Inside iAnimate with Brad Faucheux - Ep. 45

Alright guys, so back with another episode of iAnimate tutorials. Episode 2! Yeah! Woo! And again, as always, I am helping you, that's right, you, the animator at home, on how to make your game animation stand out even further on your demo reel by utilizing the camera. On this episode, I thought it would be really cool to take a step back and talk about bosses.
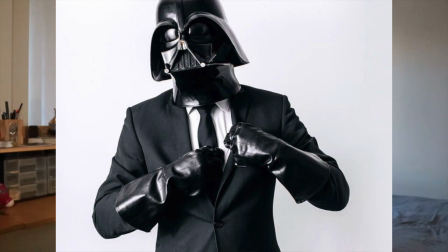[0:24]
No, not the ones you work for, the cooler ones. Level bosses, game bosses. And what's more awesomer than fighting a boss but an epic boss intro?
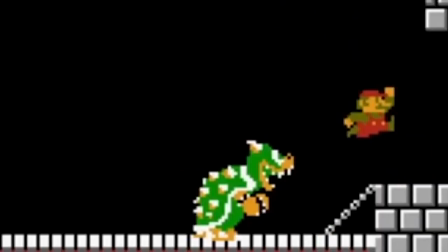[0:35]
Boss fights have been around since the beginning of video games, whether it be jumping over the King Koopa to hit that axe or saving our fair princess from a giant crazed monkey.
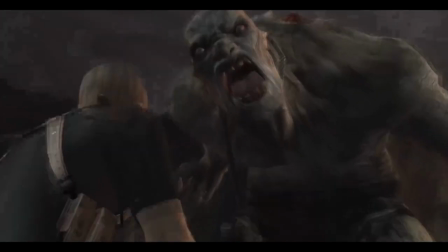[0:44]
Every level ends with a bang, so should the game itself. Final bosses and bosses are memorable in that sense.
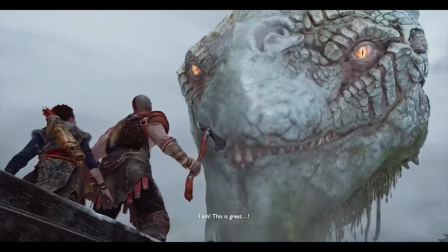[0:51]
So what better to make an actual boss presence?
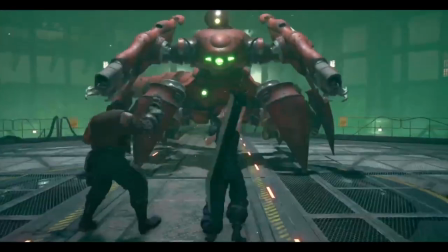[0:54]
Showmanship, building up your character, anticipating the challenge by making an epic intro.
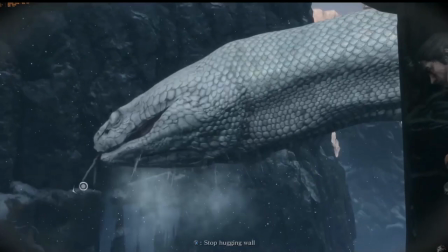[1:00]
Suppose you get assigned a project like that. Of course, the animation is considered into account to make it feel big.
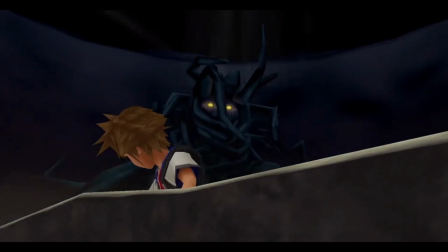[1:06]
But what if I told you that the camera can also plus that shot and make it even more bigger?
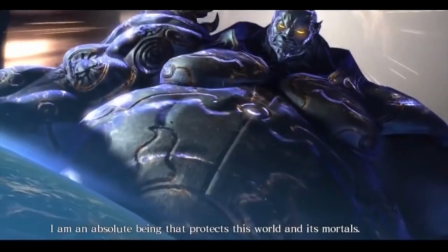[1:12]
Bigger, badder, better, butter. We want that butter. So I'm gonna take a look and show you an example of how we can use our camera language to help increase that epic entrance.
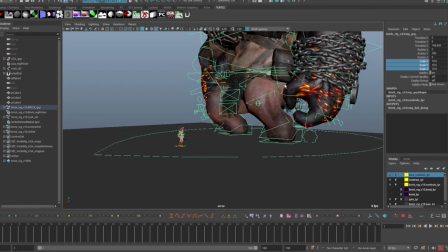[1:24]
So right now you're probably thinking, Brad, easy as this. Put two characters in a scene, scale one up, call it a day. Wait, don't you go nowhere. This series is here to help plus and enhance what you already have.
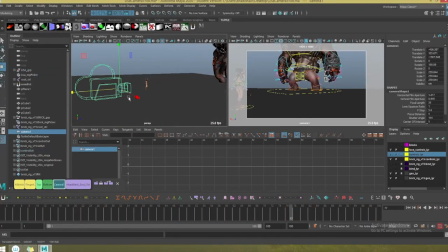[1:35]
So stick with me. So jumping right into it, Lisa and Brick are both in the scene together.
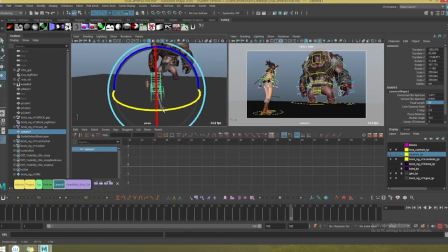[1:41]
I'm adjusting my camera, normally to the right of Lisa. Important to me to stage this dynamically in order to get that big feel. So just like our first lesson, I'm decreasing the focal length.
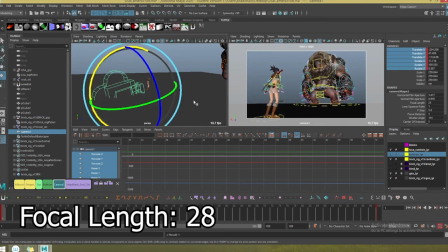[1:50]
I'm going to decrease the focal length fairly around 28, which is widening our lens.
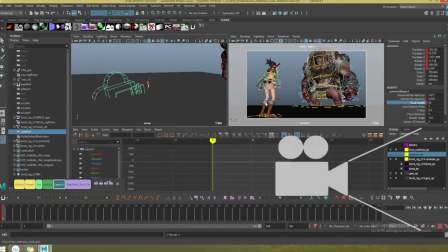[1:57]
But instead of pushing the camera forward, I'm moving it back.
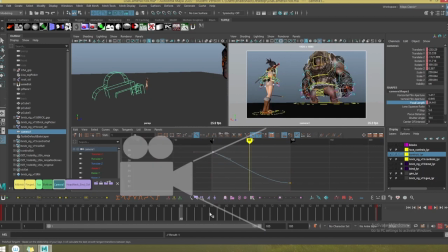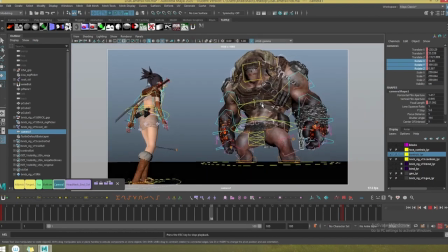[2:06]
I'm adjusting the focal length fairly about 3 frames. Also, tilting the camera up so I can get more of a clear shot of Brick. Like Brick, who's supposed to be big and almighty, the camera won't move as fast,
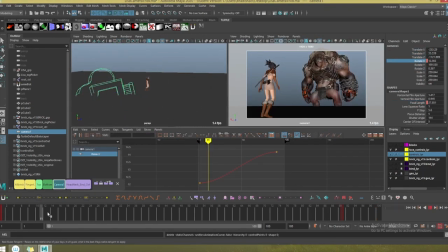[2:20]
almost work parallel with Brick in his speed and in his movement. Now, as my camera is going, I'm starting to look at my 2 players in my shot.
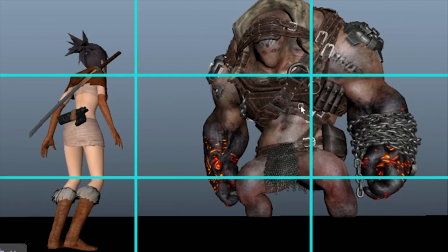[2:31]
Breaking it down by the rule of thirds, I need to position my characters to an interest point, indicated by these yellow dots.
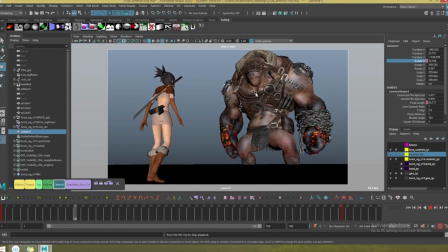[2:40]
So I start to adjust my camera accordingly, making sure they're both at an interest point as I'm continuing this camera animation.
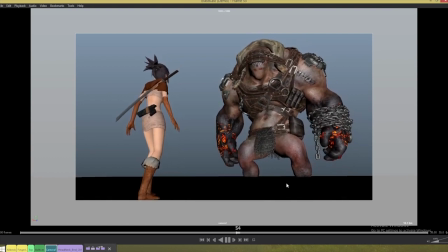[2:49]
Simple and to the point. That's just one method of making Brick feel big while following Lisa on her way back.
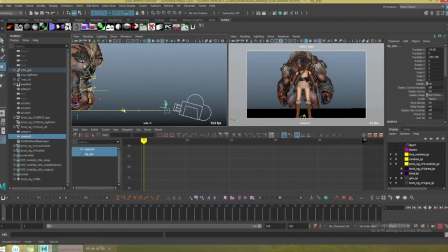[2:57]
Another option, what I'd like to do, is position the camera straight behind Lisa in the middle and pedestaling from bottom to top.
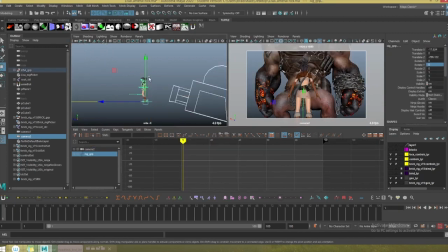[3:04]
This is usually called the obstacle shot. You've seen it on a lot of highlight movie posters.
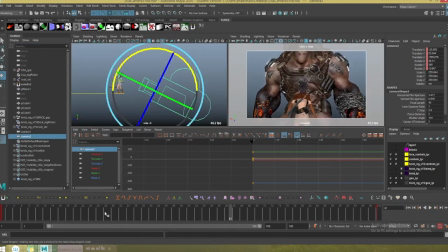[3:10]
This is a good indication of the challenges right in front of our hero. For this shot, I'm going to be raising the focal length up a bit into a telephoto, and then slowly decreasing into a wide angle.
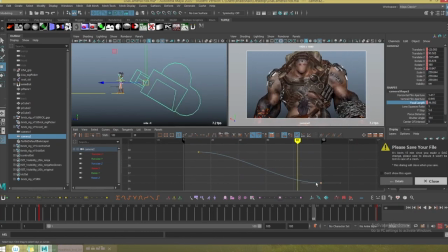[3:23]
But by utilizing the camera, we can give it a nice tilt, working up Lisa's back and ending on the profile of Brick. So not just a tilt, I'm also going to add a pedestal effect to the camera that's going to be raising up in TY across Lisa's shoulders. This gives a striking reveal of the opponent that she's about ready to face.
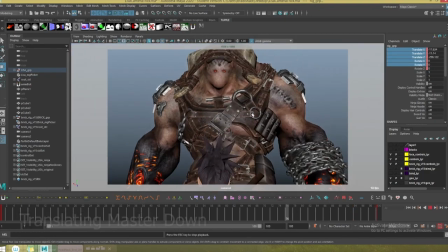[3:43]
And another little trick that I like to help out is actually taking the world control of Lisa and translating that down in TY.
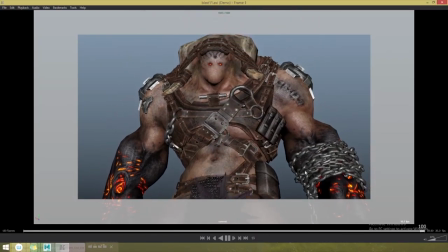[3:49]
This helps her exit the frame more smoothly and also keeps our attention focused on Brick.
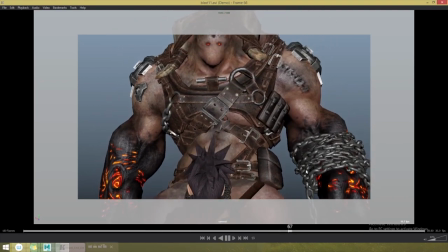[3:54]
Play blasting in real time reveals the size, mass, and obstacle Lisa's about to fight.
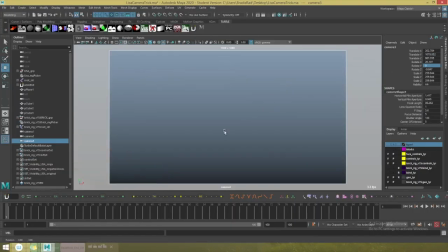[4:00]
Now for this last trick, I'm going to take the camera and move it from another perspective, which is Brick.
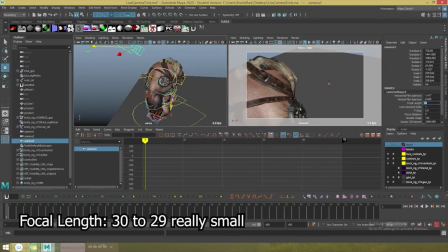[4:05]
This way we'll utilize the camera on an over-the-shoulder shot of Brick looking down at Lisa.
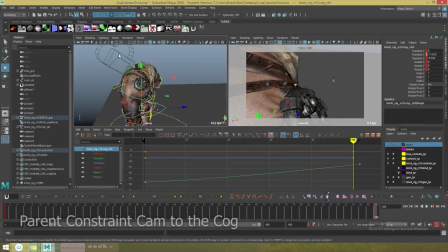[4:13]
A cool trick that I do use to save some time is actually parent constraining the camera to the cog of Brick. This will allow the camera to follow Brick as he's standing up, towering over Lisa.
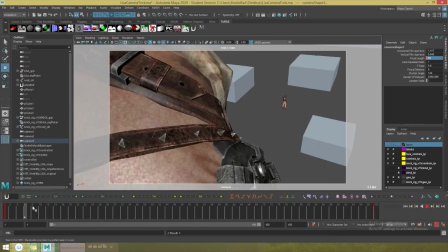[4:25]
I'm also adding a few blocks around the scene just to help show the perspective and the distance between Brick and Lisa.
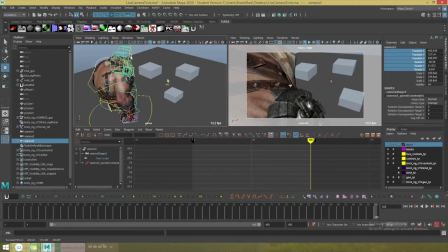[4:31]
And paying attention to my rule of thirds as well. It's hard to determine, but I'm fairly placing Lisa around where the sweet spot is.
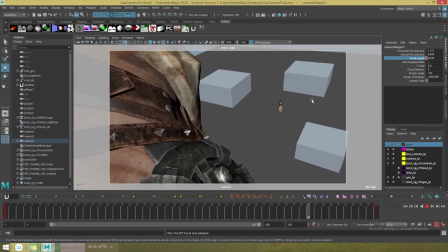[4:39]
All the more while being very careful about how I'm positioning Brick and where the outline of his silhouette is covering the screen.
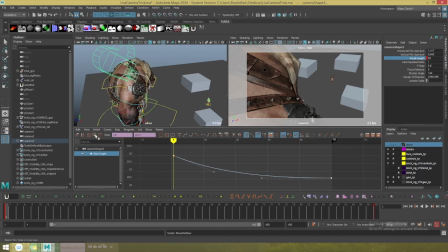[4:46]
It's important to remember that however long the animation takes for the character is how long the camera should move with him.
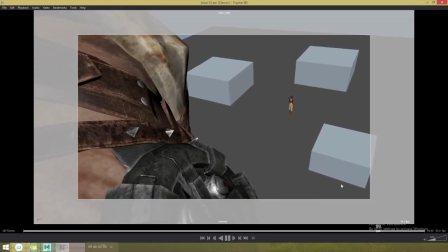[4:51]
It's a distinct connection between character and camera that really brings out the effect that the viewers and the players will understand. Slow and steady,
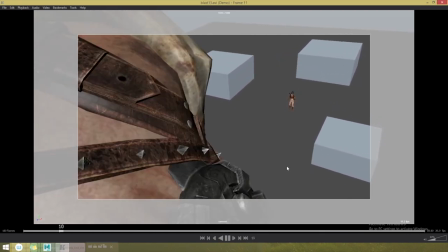[5:00]
but makes great use of the wide-angle lens. A small transition that we don't really notice but we feel. By controlling the camera around your characters, you can make an epic moment that resides with the players. We as gamers want those moments in a video game, whether it be in an epic boss fight, the opening of a chapter, the beginning of a new story. We want to remember and cherish those moments. And that's a wrap for episode 2 on camera plussing. We still got 4 more secrets to go, and I can't wait to get there. Like always, peoples, I'm Brad Faucheux, Games Workshop 3, and that has been your Anim tip of the day. Take it and go.